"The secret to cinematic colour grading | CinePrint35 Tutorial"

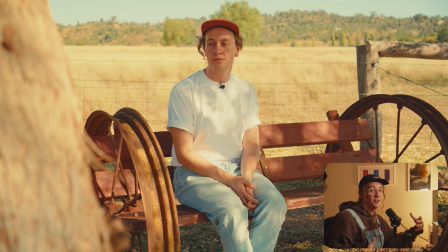(8:37)
If I wasn't under the shade of this tree, this would be a lot harder to grade, but I'm really happy with that.
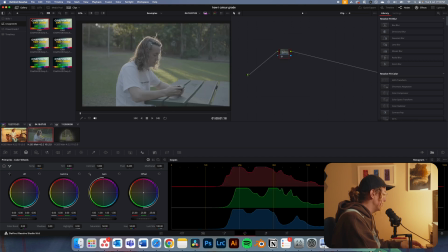(8:41)
So let's move on to the second example.
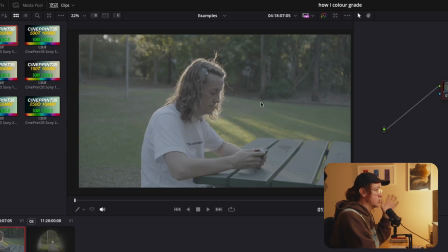(8:44)
Now, this is a bit of a different lighting scenario because this was actually shot at golden hour back where I used to live. The sun is really nicely hitting my head, so I'm getting a little bit of silhouette action happening here.
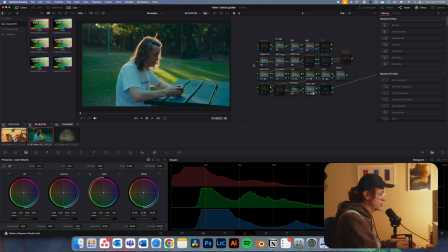(8:57)
Let's dump this on one more time. I'm gonna go through this pretty quick. I'm just gonna turn off the grain and the halation to start and start with our exposure. So this, gonna have to crank this up a fair bit because I don't want my face too silhouetted. The subject matter of this, as you would have seen in the intro, is more the lighting and the look of the scene rather than me as the subject.
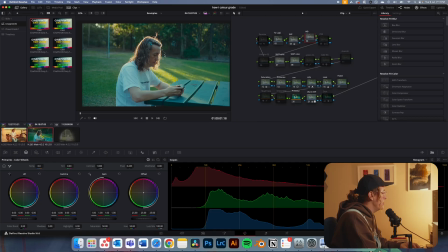(9:20)
So I don't need too much information there. Gonna grab this white balance. This is totally scuffed. So we're gonna tweak this. Doesn't have to be crazy warm because we'll warm it up later, but we probably want it sitting about there.
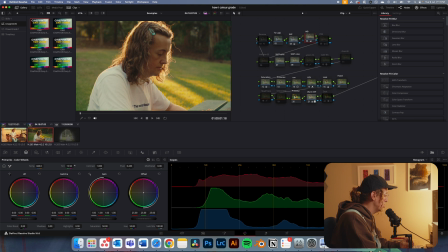(9:34)
It's looking pretty decent. And I'm gonna just probably shift the tint. The biggest trick I learned about watching the videos about the new CinePrint 35 is when you are doing the white balancing to focus on the actual skin tones, because you get all these weird shades happening in the whites and grays, you can't really use that as a reference point.
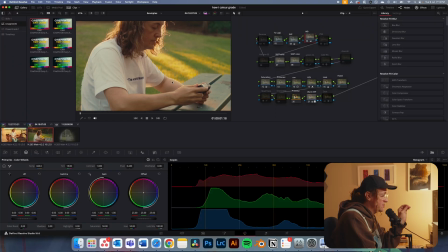(9:55)
So you need to focus on the skin. So I'm looking especially where the sun's hitting it and also in the shadow area here.
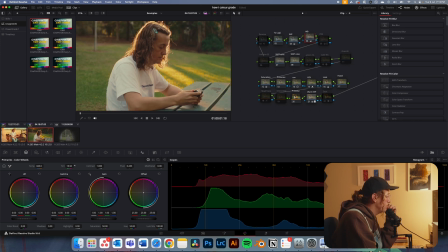(10:03)
And I might just have a little bit more of a play. I just want to make sure the reds are coming out.
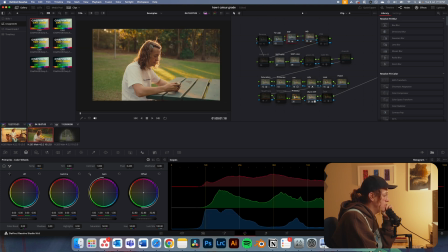(10:09)
I might just bring up the exposure ever so slightly. cool. So that's looking pretty good. I'm going to turn on my pre-convert and come down here, and it is contrast time, baby.
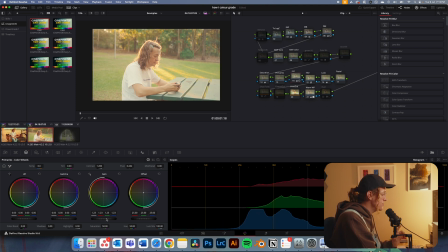(10:21)
So crank those highlights. I do want the hair to kind of get overexposed. So I'm going to bring that back down.
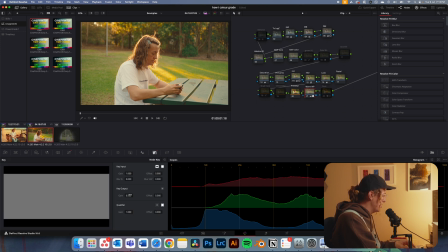(10:29)
So as before, I'm going to jump down here to the warm WP and we're going to crank that right up to one.
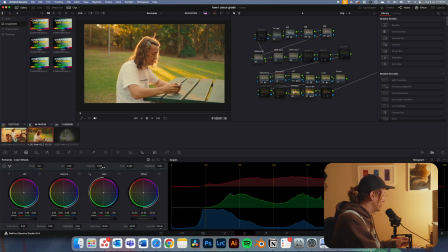(10:37)
I think I might shift it ever so slightly in the offset. We're just going to have a play. It's all color grading really is having a play and having a fiddle to see what looks nice. I don't think I'm actually going to affect that too much, to be honest.
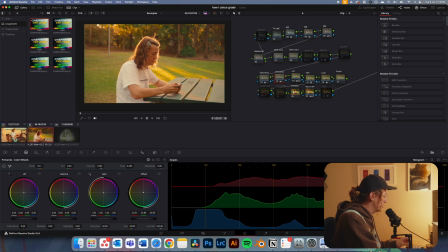(10:55)
I'm pretty happy with where it's chilling.
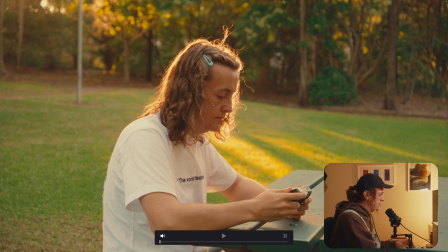(11:00)
So I'm actually really happy with the way I look in this shot. However, this green here doesn't really suit the rest of the kind of yellowy, earthy tones we're getting, especially from the trees behind it.
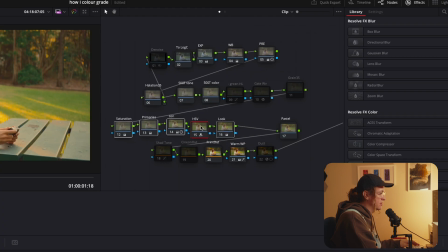(11:10)
So we're going to fix that up. So I'm going to drag this stuff all across, right click. I'm going to add a serial node and I'm just going to label this grass.
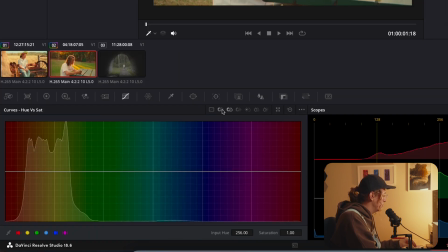(11:20)
If we jump down here into the hue versus saturation, and we've also got hue versus hue, which is the tab we want. It's just in the curves panel. Add in a few points here. This is how I like to start.
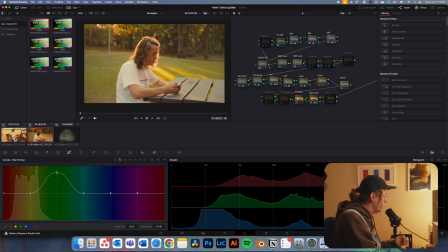(11:32)
And then I just kind of grab stuff and I see where everything is. That looks like the grass there. And that is kind of, oh wow, that's really crazy. That's where the rest of the grass is.
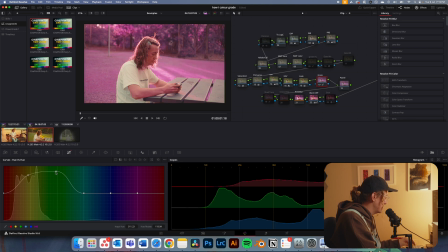(11:45)
And that is affecting my face a bit as well, but we'll deal with that in a second. So I'm gonna bring that back down to the way it was. So we're gonna shift. So we can kind of shift this. If we go down, super green. If we go up, tease more in that yellow kind of space, which is what I want.
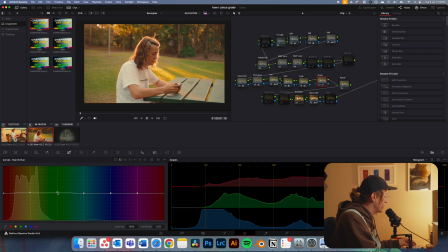(12:02)
Don't want to go too hard on this. Again, it's like super, super subtle. But if I turn it off and turn it on, it just helps marry the image a little bit better. What I'm also going to do, which is also really handy, is you can actually adjust the saturation of it as well,
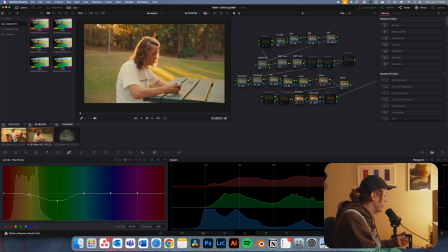(12:17)
which I can kind of pull all this color out if I want to. I'm going to pull a fair bit of the green out.
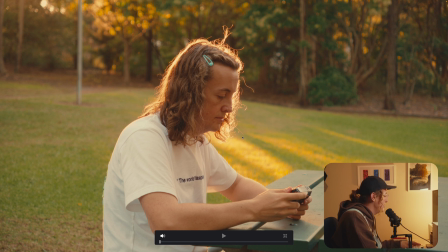(12:24)
That's looking really, really nice now. I quite like that. The skin looks really nice. All right, third and final example. This is shot on an overcast day. I just kind of wanted to go through a few different lighting scenarios because the way you use it does somewhat vary, not massively, but it does vary sometimes.